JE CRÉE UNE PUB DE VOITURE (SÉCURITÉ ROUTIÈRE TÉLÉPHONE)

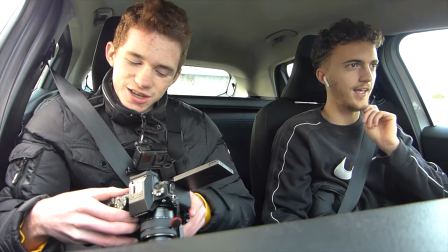(4:08)
Oh, je l'ai bien fixé hein. Je me suis dit sur les plans, surtout sur le plan de la voiture, là je me suis dit non, là c'est trop.
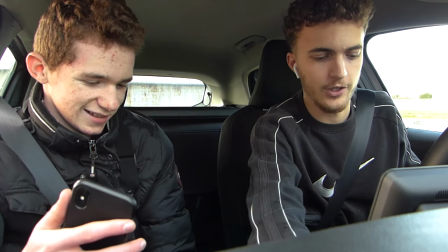(4:14)
Là on va juste filmer quand la notif elle apparaît. Je vais enlever ma carte bleue, que les gens récupèrent pas mes codes. Merde.
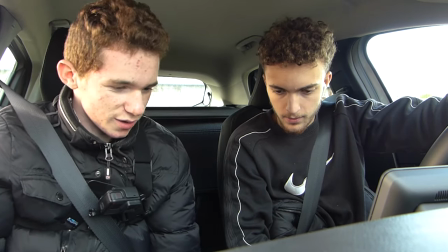(4:21)
Ouais, ça serait dommage. Tu vas même participer en envoyant toi-même le message à toi-même. Allez. Tu me dis.
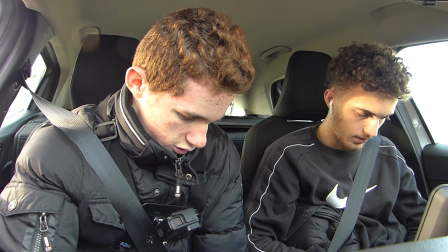(4:28)
Quand tu veux.
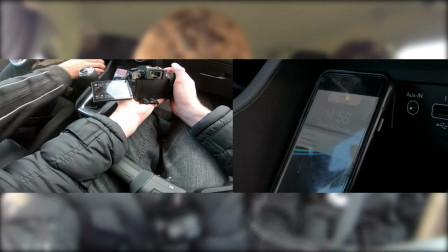(4:33)
Ok, et maintenant tu peux le prendre comme si t'étais au volant et tu le prenais là pour répondre. Voilà, nickel.
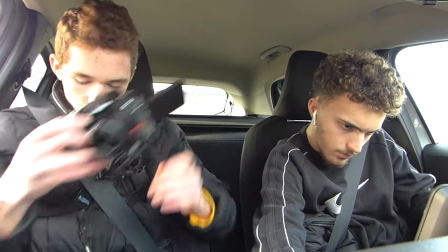(4:40)
On va faire un plan genre un peu en mode au-dessus de ton épaule où tu vas être en train de l'écrire le message.
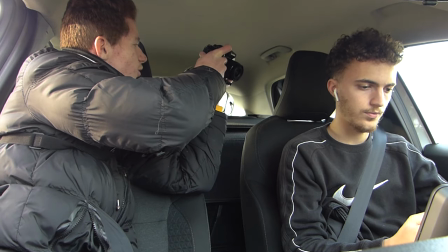(4:46)
Ouais. Et là tu me dis. Non, rapproche-le en fait, non, parce qu'on voit l'extérieur qui bouge pas, c'est.
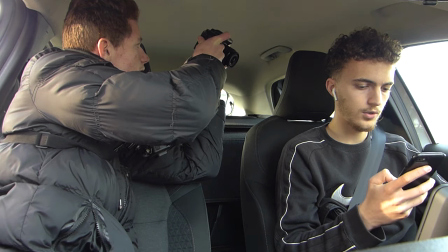(4:51)
Comme ça? Ouais, comme ça, voilà. Tac. Et là juste tu me bois, tu me dis quand tu veux. Et là, quand tu veux, tu écris.
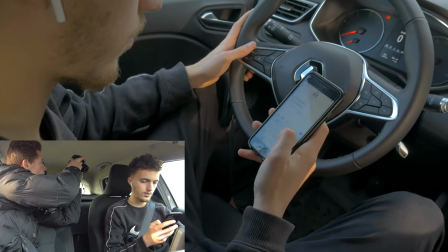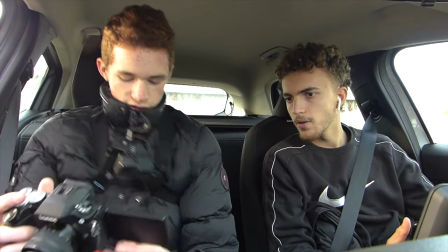(5:02)
nickel. Ça, on verra que du feu parce que... On verra que du feu parce qu'en fait, regarde.
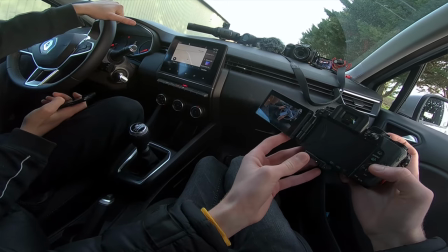(5:10)
Je cadre pour pas qu'on voit l'extérieur, tu vois. Parce que si on voit les vitres, ils sont pas... c'est louche.
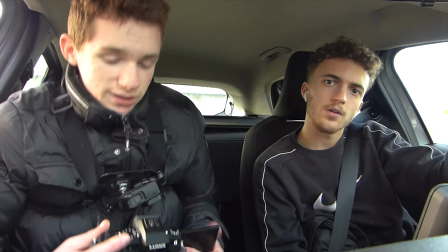(5:15)
Du coup, ouais, c'est bon, c'est nickel. Ensuite, je vais regarder mes notes. Plan du tel avec le notif, on l'a fait.
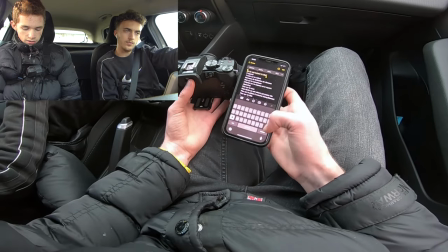(5:21)
On le voit baisser la tête, ça, on l'a fait. Il répond, hop, c'est fait.
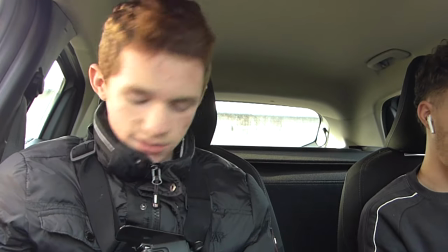(5:26)
Une main sur le volant, tu vois, c'est ça que c'est bien de noter. Les... Ça, on l'a pas fait. Tu me dis c'est une voiture qui arrive au pire.
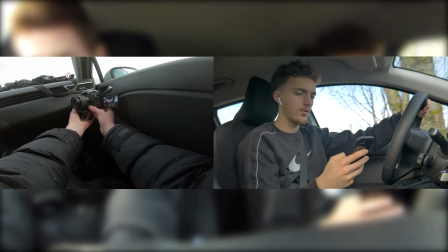(5:32)
Ouais, hop, moi, je regarde la route. Voilà, moi, je regarde mon truc. Ok, c'est bon.
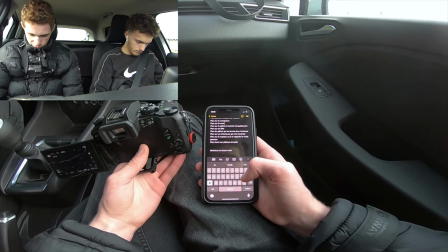(5:37)
C'est bon ? On l'a. Plan piéton qui marche tranquille, plan sur sa tête.
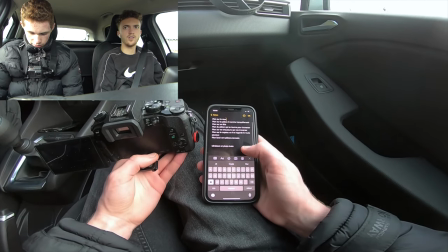(5:42)
Ah oui, après il y a piéton aussi, faut pas. Ouais, ça faudra le faire. Mais ça, c'est des plans dehors. et Ça, ça. Voilà, on a ça, ouais. Et c'est les derniers là.
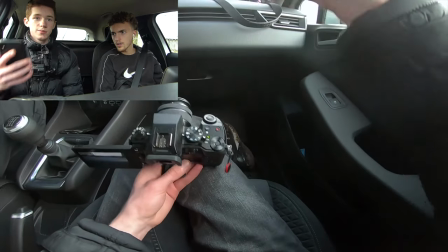(5:47)
Tu vois, okay. il nous reste limitateur de vitesse où faut aller là-bas. Ouais, ça on peut le faire à la
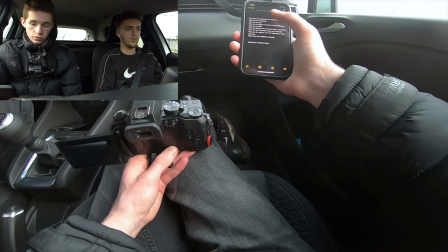(5:51)
fin. On peut le faire à la fin. Et plan sur le comté, on le fera en même temps. Les deux, on fera le combat en même temps. Oui, plan sur. Bah là, on fait tous les piétons en fait.
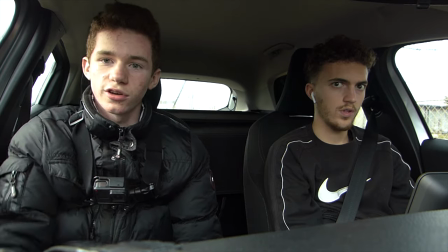(5:57)
C'est à moi de faire l'acteur. C'est à toi de jouer ? C'est à moi de faire l'acteur. Allez. Allez.
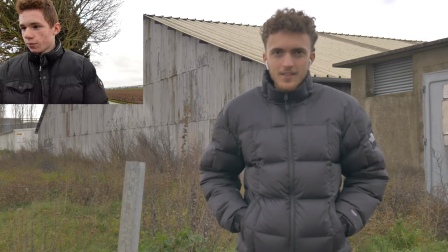(6:04)
Donc du coup voilà comment ça rend. Donc là je laisse un peu d'air sur le côté là comme ça parce qu'il va avancer après.
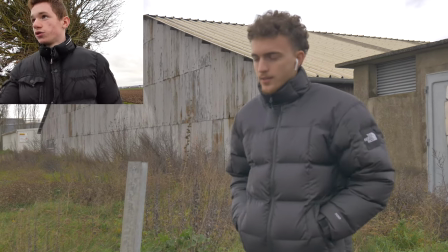(6:10)
Donc je m'attends. Ouais voilà, tu vas être de profil comme ça. Enfin je vais être de profil du coup. Montre-moi si c'est bien.
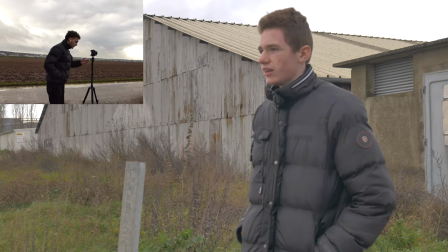(6:17)
Ouais t'es pas mal. Donc là en fait c'est quoi, c'est comme si t'allais en fait. En fait là je vais faire juste un plan où je vais partir hors champ.
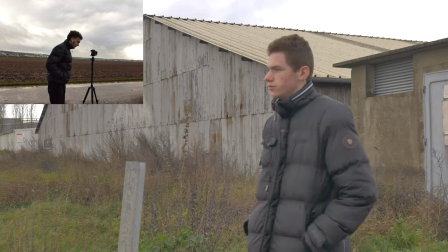(6:23)
Ouais là, donc là t'y es plus. Ouais. Ok d'accord. Ouais nickel.
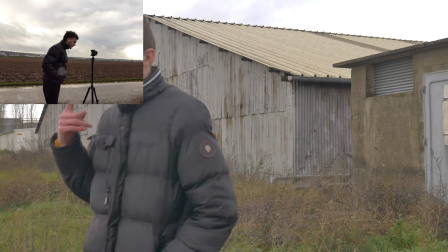(6:28)
Bon en vrai ça a l'air mais. Attends, je pense à après. Après je vais marcher et toi tu arrives.
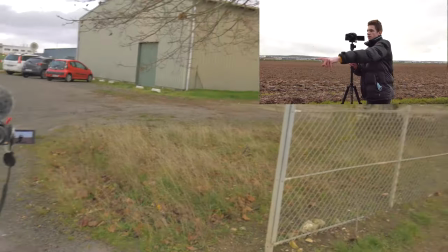(6:38)
On va faire une entrée d'ici du piéton qui passe là et puis juste ici on se mettra, moi qui me fait percuter.
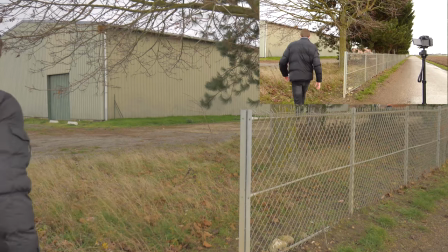(6:44)
Donc on va faire ça tout de suite. Normalement là on voit. Ça fait pas bien.
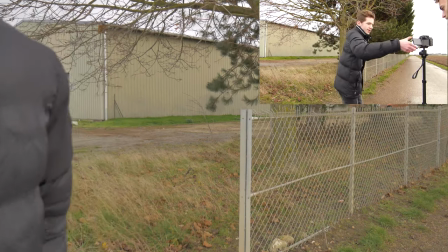(6:49)
On voit. Attends. Ouais, là t'étais dans le champ. J'étais dans le champ. Ah ok, bah ça en fait.
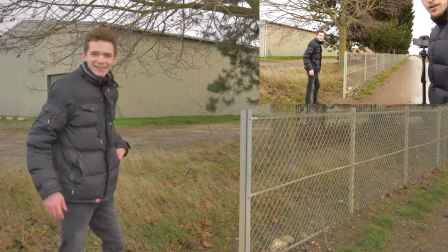(6:55)
Ça sert à rien. Ça sert à rien. Ok, non, je suis pas mal.
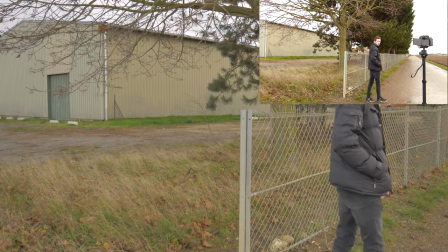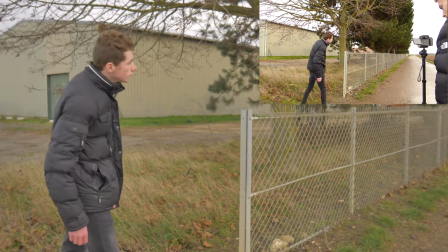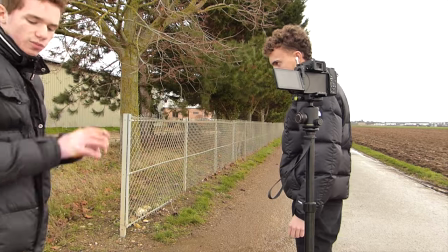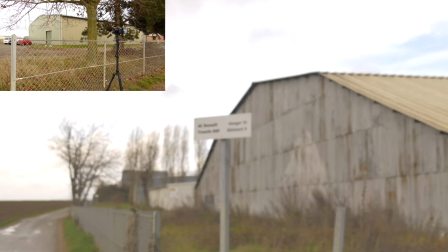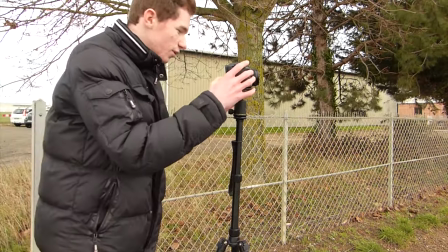(7:42)
Si vous l'entendez, mais il y a un vent de malade. J'espère la bonnette était bien son job. Bah, je vois tout à l'heure la bonnette, elle fait comme ça. Elle pense. Ok, donc là il y a beaucoup de vent. Je vais me mettre dans la voiture pour vous expliquer. Mais là, je vais juste faire un plan au ralenti sur mes chaussures. Donc ça sera l'un des derniers plans juste avant que je me fasse percuter. Donc le suspense sera au maximum. Donc je vais faire ça tout de suite.
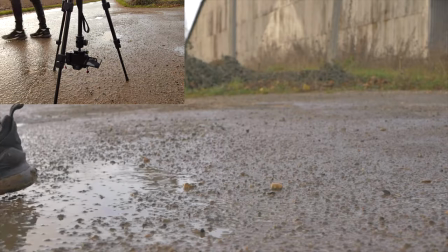(8:06)
Ouais, nickel.